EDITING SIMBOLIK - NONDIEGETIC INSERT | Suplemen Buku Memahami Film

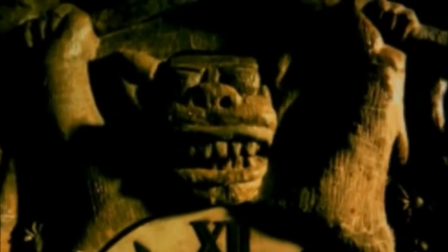[0:25]
Hai hai hai, Montase kembali lagi dengan informasi tentang editing simbolik.
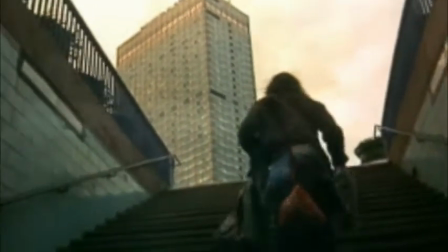[0:34]
Montase Lovers, sepanjang sejarah medium film telah banyak bereksplorasi terhadap bahasa visual.
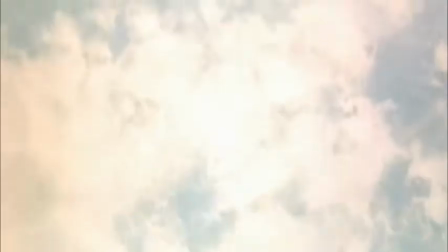[0:41]
Satu di antaranya tentu adalah aspek editing.
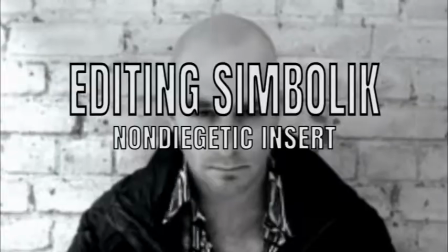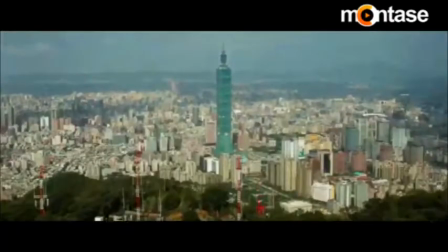[0:51]
Editing tidak hanya semata transisi atau perpindahan gambar sewaktu kita menonton sebuah film,
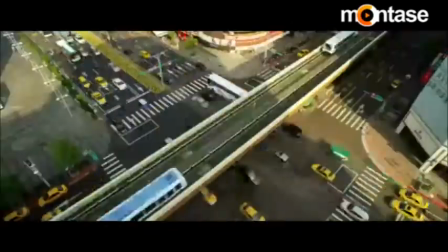[0:57]
namun juga bisa memberikan makna tertentu sesuai dengan narasinya.
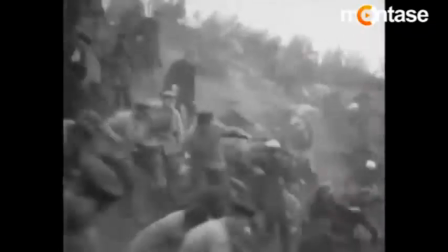[1:08]
Satu di antara teknik editing yang jarang sekali digunakan adalah
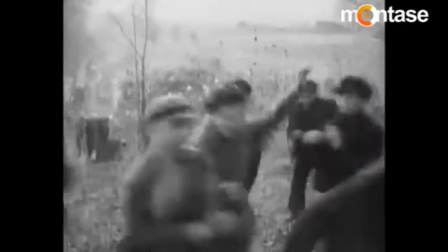[1:13]
non-diegetic insert atau sisipan gambar yang tidak memiliki kontinuitas dengan kisah filmnya.
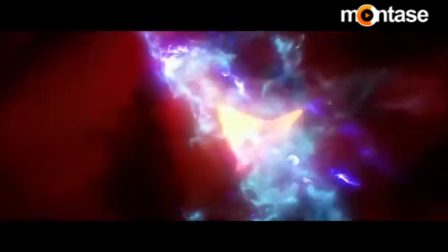[1:24]
Non-diegetic insert adalah penyisipan shot yang sama sekali tidak
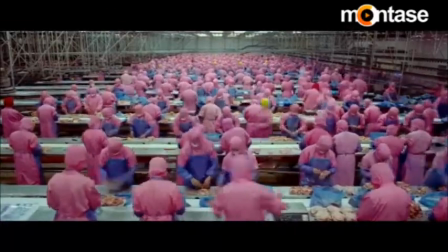[1:28]
berhubungan dengan unsur ruang dan waktu dalam cerita filmnya.
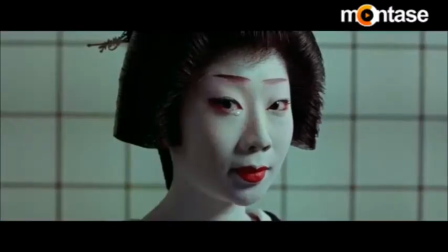[1:34]
Shot ini umumnya dimaksudkan untuk bertujuan metafora atau simbolik.
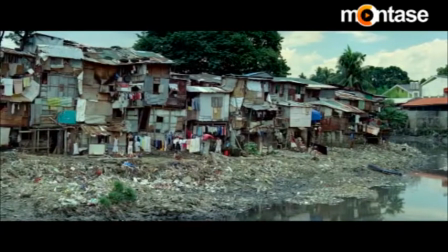[1:40]
Teknik ini tercatat digunakan sejak era film bisu oleh sineas asal Rusia,
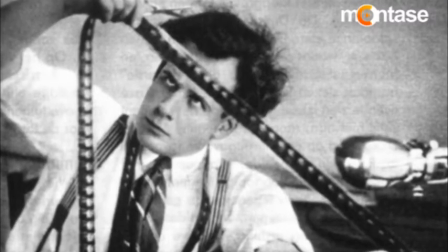[1:47]
Sergei Eisenstein, yang juga diistilahkan dengan intellectual montage.
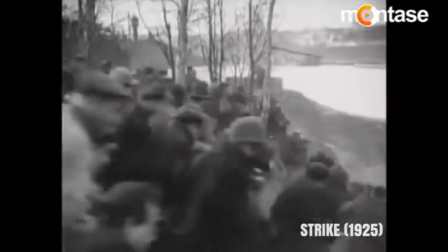[1:54]
Dalam film pertamanya, Strike,
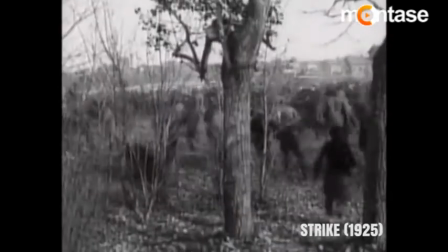[1:57]
Eisenstein memotong aksi para tentara yang menembaki para demonstran dengan aksi penjagalan kerbau.
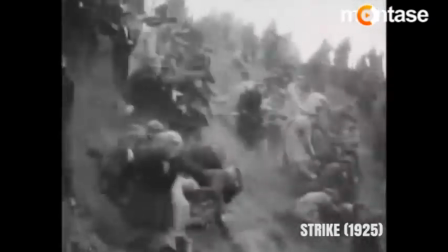[2:05]
Keduanya tidak memiliki kisah, baik ruang dan waktu.
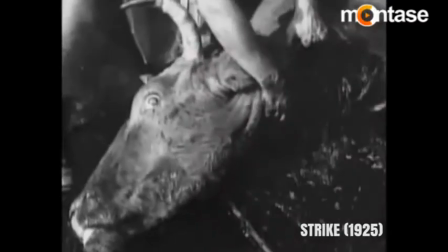[2:10]
Aksi kekejaman para tentara dianggap sama dengan aksi berdarah atau sadis, penjagalan kerbau.
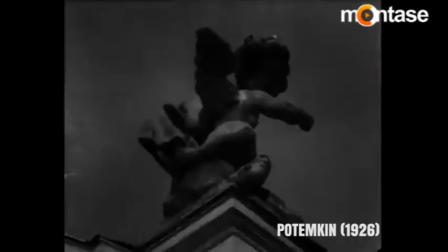[2:18]
Dalam Potemkin, Eisenstein memotong gambar meriam kapal yang sedang menembak dengan gambar tiga patung
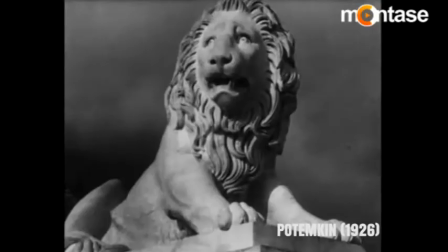[2:26]
singa yang terbangun dari tidurnya sebagai tanda simbol revolusi yang telah bangkit.
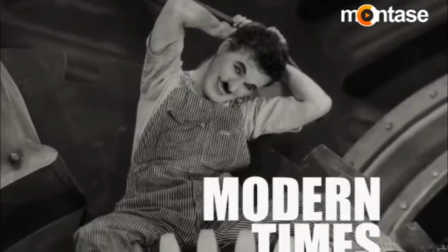[2:35]
Kemudian dalam film komedi klasik, arahan sineas kenamaan Charlie Chaplin,
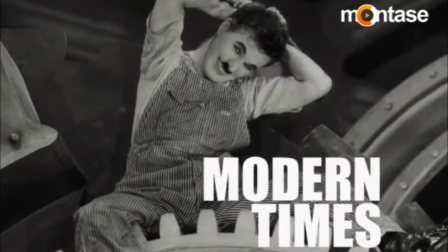[2:41]
Modern Times,
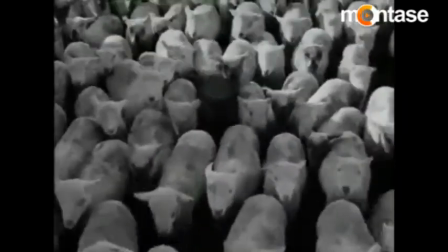[2:42]
ia memotong shot sekelompok biri-biri yang sedang masuk ke kandang dengan shot para buruh yang masuk ke dalam pabrik.
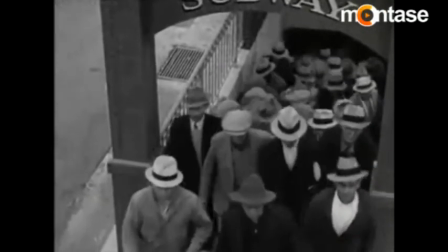[2:51]
Dalam perkembangan teknik ini, sangat jarang sekali digunakan,
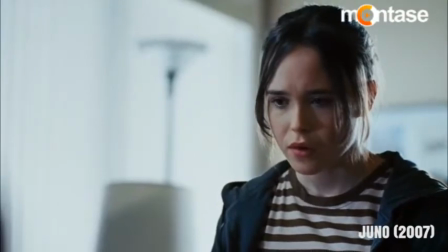[2:55]
namun dalam beberapa kasus film masih digunakan untuk berbagai motif simbolik atau hanya sekedar memberikan informasi.
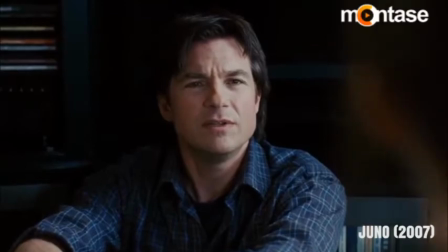[3:05]
Seperti dalam film drama komedi Juno. Pada satu adegan, Juno membicarakan tentang grup band favoritnya.
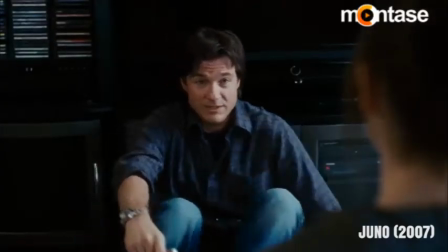[3:15]
Dalam film nominator Piala Oscar bertema saham, The Big Short,
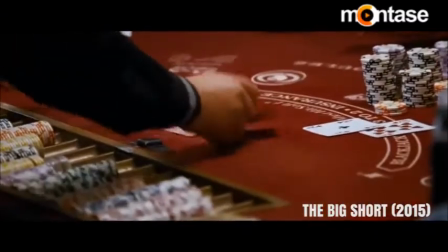[3:21]
non-diegetic insert juga sering kali digunakan untuk menggambarkan sebuah informasi serta
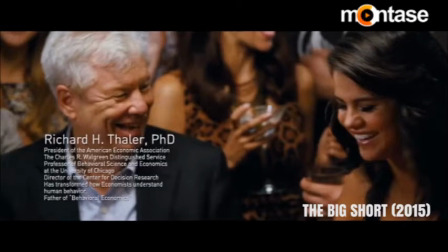[3:28]
mendefinisikan istilah dalam dunia saham atau perbankan.
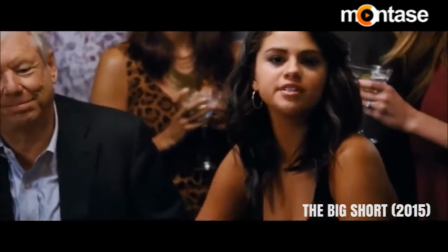[3:32]
Uniknya pula, film ini seringkali menyisipkan sebuah segmen yang menggunakan para selebriti top
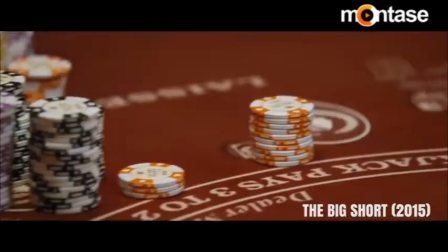[3:39]
yang bermain sebagai diri mereka untuk menjelaskan sebuah istilah dalam dunia saham atau perbankan.
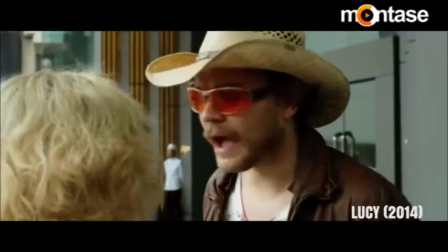[3:49]
Dalam film aksi fiksi ilmiah Lucy, teknik ini digunakan secara brilian di pembukaan film.
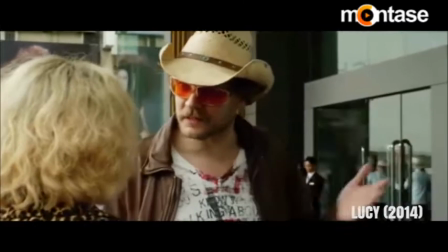[3:58]
Di awal, ketika Lucy dan rekannya tengah berdialog,
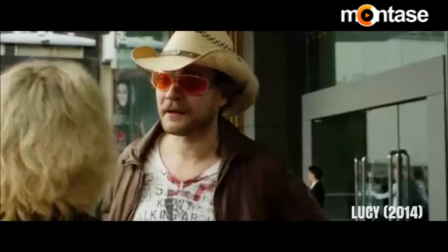[4:03]
disisipi gambar seekor tikus yang berjalan masuk ke sebuah perangkap.
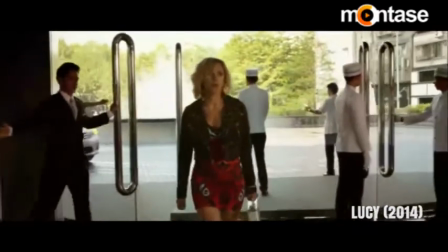[4:09]
Ketika Lucy masuk ke dalam lobi dan berbicara dengan resepsionis,
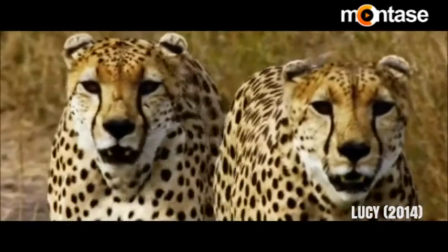[4:14]
beberapa kali disisipi gambar sepasang macan tutul yang tengah mengintai sekawanan rusa.